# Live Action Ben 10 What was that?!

2009 yeah Okay but it's just like With this like I imagine just with the budget that Nickelodeon has Well it was Cartoon Network Is who owns I mean I tried to figure out what their budget was because if it was meant to be 69 million dollars that they supposedly had for budget Did they only use 100,000? I mean I don't know obviously the actors that they chose were nobodies and I don't think they've ever done anything since Not from what I've seen, no no so they can't have been paid that much to do it they probably don't want to be even recognised for being paid for it but let's have a look what else have we got here you've only got a few other ones because we've only seen a handful so far
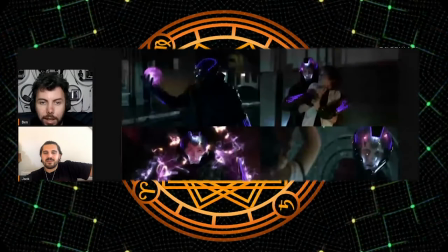(13:35)
so here's more of a showcase of how Eon from the first movie is okay like I can understand what they're trying to go for
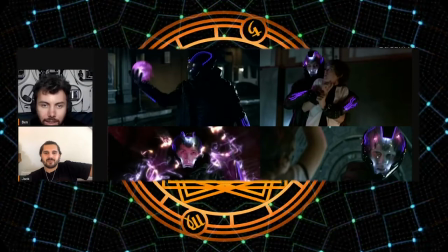(13:47)
but at the same point, everything is so dark that you can't tell what the point was. I have a feeling it's just trying to disguise maybe some errors or something.
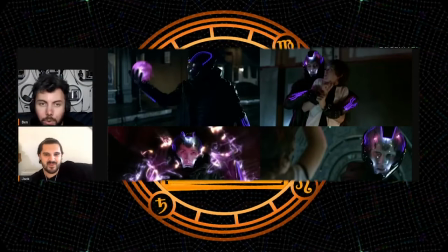(14:03)
I'm pretty damn sure that's what the only reason for it was. Because if you got so little faith in your movie that you have to shoot everything in the dark why shoot it in the first place well yeah i mean if you're not going to go the whole hog with it but obviously like we're going to later on descend into how you feel it
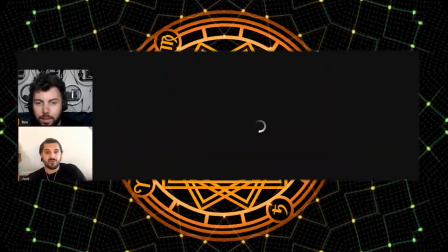(14:24)
could be made better i mean would you still have the same story so right yeah well
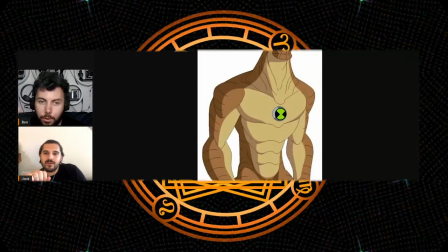(14:30)
we can discuss that in a moment yeah this is how humongous or should look like from like cartoon references
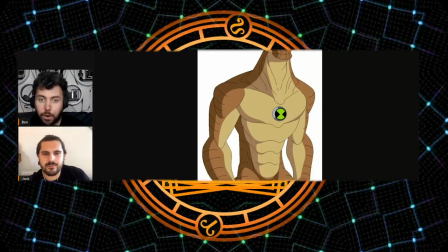(14:35)
like i said earlier it's not too far off yeah but at the same point like i don't understand why everything had to be done so dark just to do anything i have a feeling just because it's going to be easy it's going to be easier for this like for the guys in cgi you like to paint stuff out because if it's in the day in this if it's in the daytime if you go in frame by frame it's going to be tough to paint errors out so I'm guessing there was a lot of them probably bugger this we'll just shoot the whole thing black I don't know I mean as a whole I think the only reason why these films were made at all was just purely for the sake of trying to prove a point that it can be done